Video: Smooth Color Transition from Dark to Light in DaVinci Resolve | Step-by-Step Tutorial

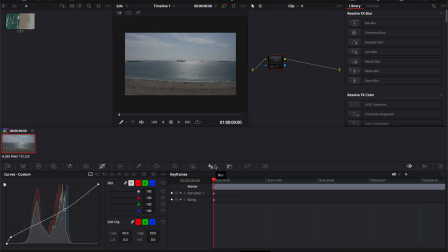0s
Everyone, so I want to do a quick video. I just learned how to do this, so I wanted to share it with everybody. I've come across this a couple times, especially when you're shooting in natural sunlight. What happens a lot of time is the transition from like a shadow area into a bright area.
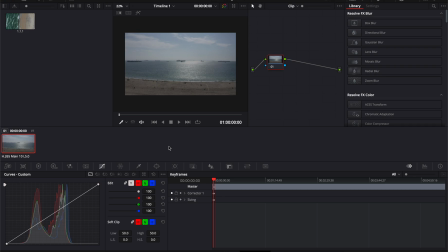19s
You're coloring the image, but you have to pick one, right? So if you pull down all the light because when you're in the sunlight it's too bright, then your shadows, you know, you've lost your image because your shadows are going to be so dark when you get into the shadow or shaded part, and vice versa. If you brighten up the shadow part, then the sun part is too bright.
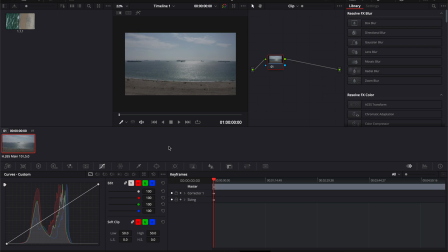38s
So I wanted to show a quick way that I learned to do both and make it transition smoothly so that you can't tell.
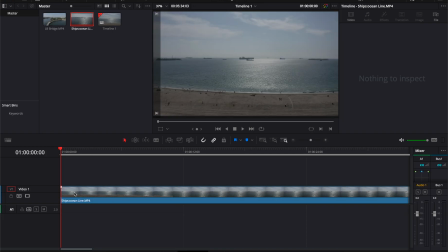46s
And this is what a lot of people do for like longer takes. So just using an example here, we're looking at this beach. Let's say that I needed to brighten up the beach because it's a little dark, and this is a drone shot.
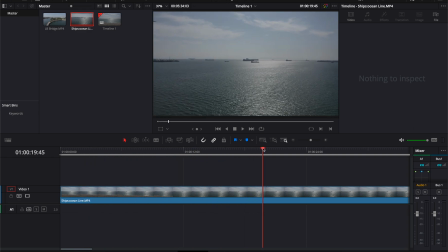61s
So, and then once we get past that and we get into the water, I want to darken it because that sun is too bright for me, okay? So what you want to do is go right about to where your colors to change.
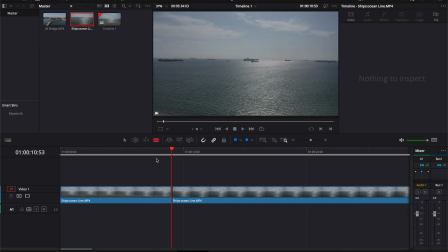75s
So here we're past the beach, so I'm going to make a cut. And this is not the only way to do this, but this is just the way I like to do it.
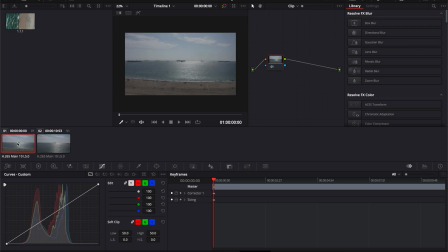81s
It seems to be pretty easy. So we're going to go to the color page down here at the bottom, from the edit page to the color page. So this is the beach, so I want to brighten the beach up, right? I'm just going to use the curves for this. Let's see, brighten the beach up. Let's pull the light down a little bit. Let's pull the shadows down a little bit.
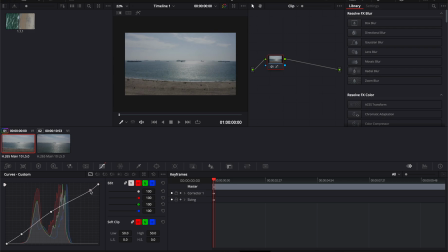101s
So I really want to brighten up the beach. Brighten up the beach, but then see how me doing that makes the ocean even more bright. So maybe that's not what I want. So let's go over to the next shot, and then you see we're over the ocean.
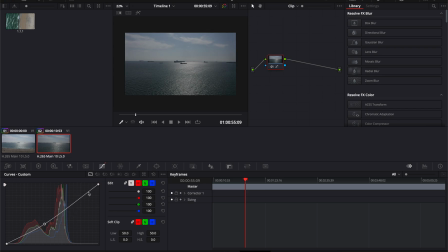115s
What do I want that to look like? Well, I want some more contrast, so let's pull this way down. Let's pull that sunlight down a bit so it's not quite so in your face. You know, here we go. Let's pull these blacks in. So there you go. So there's our two different images. One is very bright. One is not so bright. See the difference?
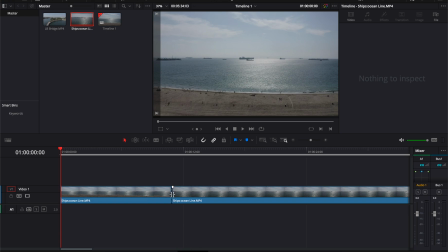135s
So we're going to go in here. And you'll see where you made that cut, where the transition is, there the two little arrows pop up, right click. You can add how quickly you want it to dissolve, cross dissolve into the next frame.
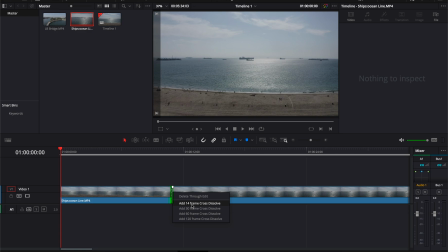149s
For this, because it's going so dramatically different, I'm going to choose the biggest one, see how that looks. So you see we're bright, we're bright, we're bright, we're bright. And then it looks like it changes exposure, right?
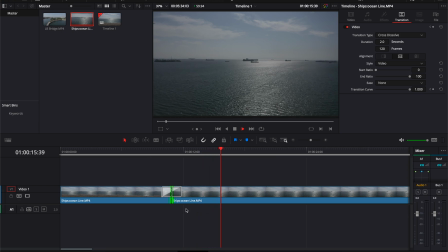162s
But to me, that would throw me off if I were watching this on a film or something. So let's make it even more gentle.
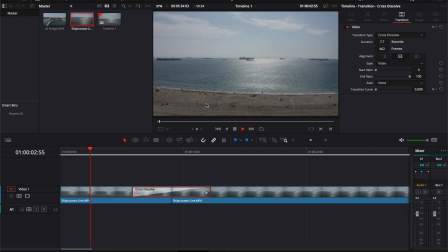170s
So then, see, our beach is bright, we're good, we can see everything on the beach, it's not as dark as it was. And then now you see it's slowly transitioning to the point to where once we're over the ocean,
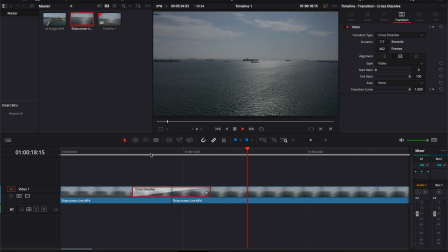184s
now you can't even really tell that it transitioned. It just looked like a natural kind of ISO change. And this works really well if I just did a shot where if you have a character that walks from sunlight to shadow to shade,
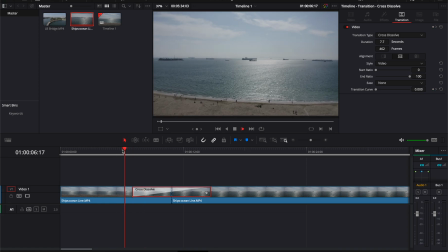200s
this works wonderfully because you just, you know, color one image and get it where you want it when he's in sunlight and then transition it to when he's in shadow, you know, you pull it out and make the image look how you want it to look. So that's it. And you can decide how quick, like if we wanted it to really change quickly, you know, you had a jump image, boom.
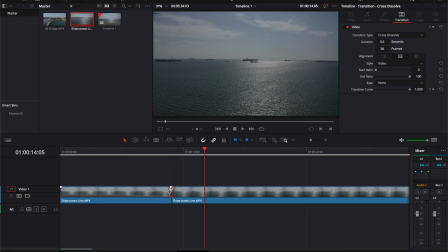220s
See, that's like, oh, real quick. So anyway, that's how you can transition a image from something a little brighter, because in the start of the image it's dark, to something a little darker because later in the image it's too bright. All right, guys. Thanks.